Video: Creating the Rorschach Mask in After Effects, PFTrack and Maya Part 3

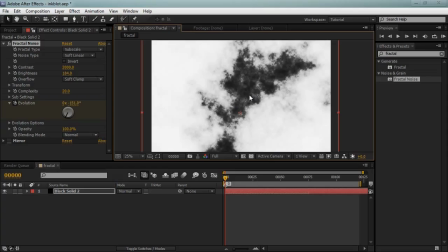466s
We want, because it's supposed to be Rorschach's inkblot, we want solid black and we want white. And that's why I've set the contrast to about 4800.
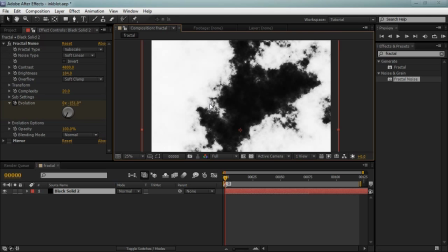477s
So this is the inkblot and this, everything that's white, we're going to be using our blending mode of multiply to make it transparent.
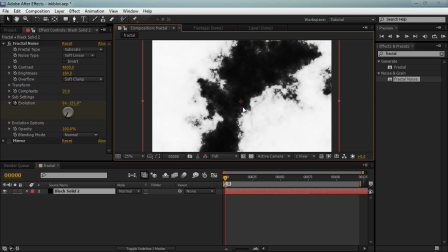486s
That's why we want a massive amount of contrast between the two colors and also I've set the
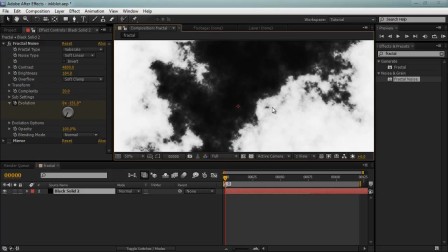492s
complexity absolute maximum which makes it slow to render but it looks a lot better and
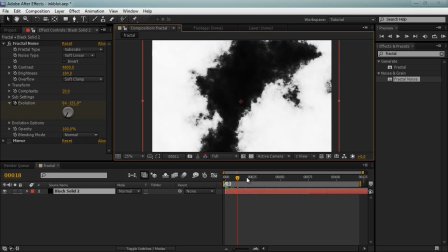497s
I've also animated the evolution so as you can see it has this really nice
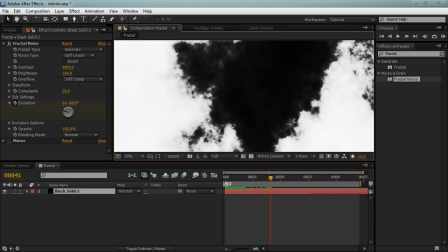503s
animation to it we get for
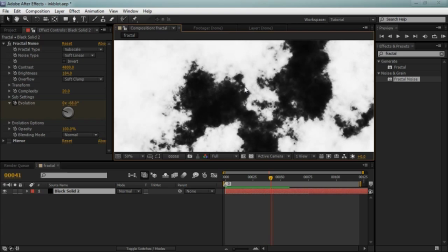508s
pretty much free just by animating the evolution looks really cool okay and And also, because Rorschach has a, uh,
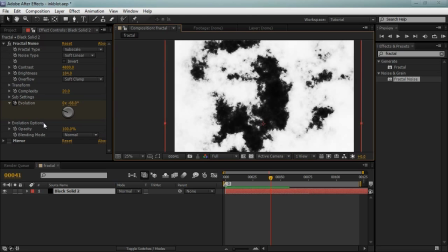517s
it's, it's, his ink bolts are mirrored, all we can do is add a mirror effect,
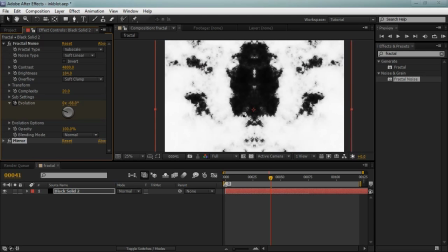523s
split it right down the middle, and whatever happens on one side happens on the other side.
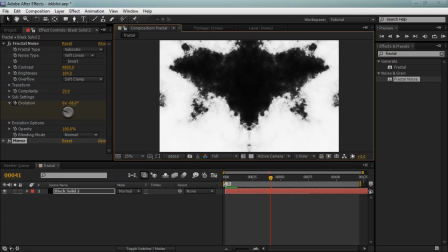529s
So now we have this cool effect.
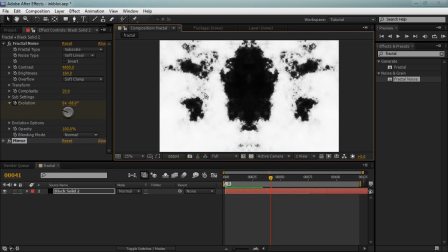532s
Now the problem with fractal noise is it's completely random, and so it took me quite a while to find this pattern that I like.
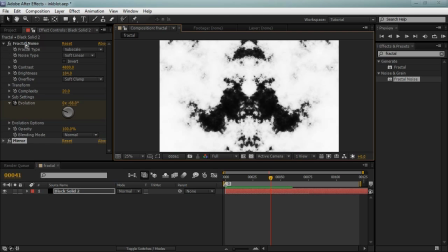542s
but it generates it I think it's pseudo randomly and you can pretty much with the
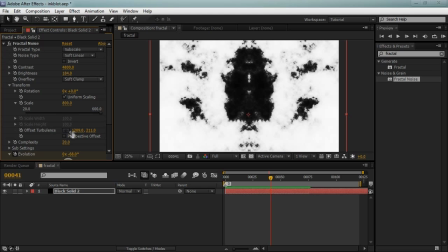552s
transform you can pretty much offset the turbulence to infinity, you can just keep going and have all these, just keep generating new patterns so pretty much infinite choice but it's
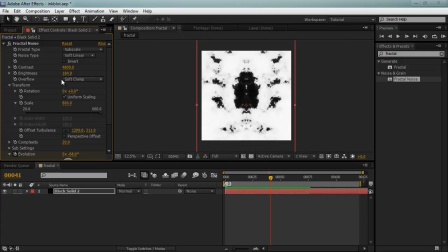566s
definitely hard to find one actually looks good and even this one here you'll
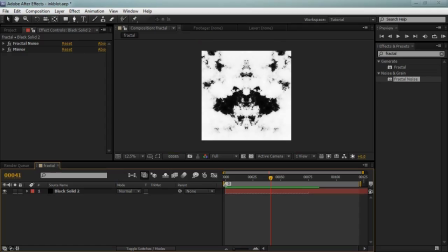572s
see that we have all these things that we we don't want either this will be off the face or there's too many too many unique pink blocks here Rorschach only has a few distinct ones normally so I don't really want all this random stuff on the side and to get rid of that I've created a mask and
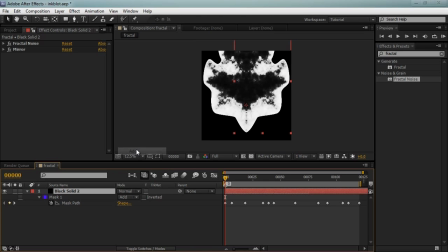593s
it's currently set to none I'll set it to add and I had to animate
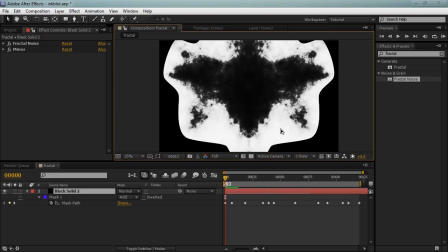598s
it to get rid of all the all the
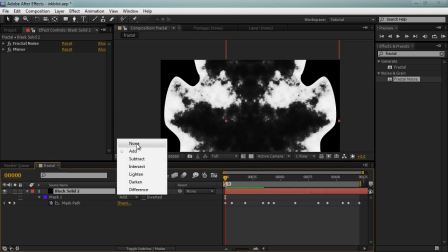603s
unwanted parts that all the unwanted input so I'll set it back to none and I'll turn the mask on so as you can see I only have
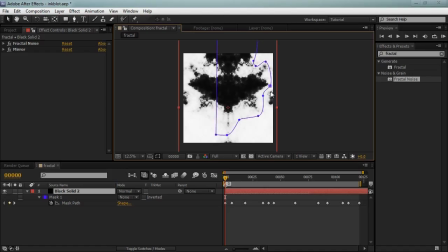611s
to draw it on one side and then the mirror has mirrored it to the other side and it's pretty much excluding things like this these bits
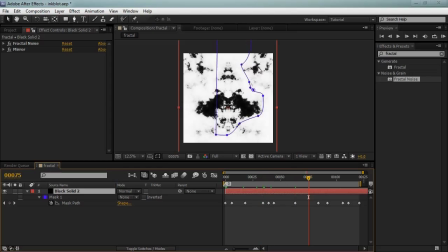619s
of ink here and there all this I just want to keep a nice simple pattern
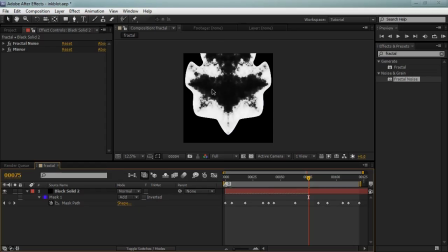625s
you don't want any of that so animated that to to get rid of the unwanted stuff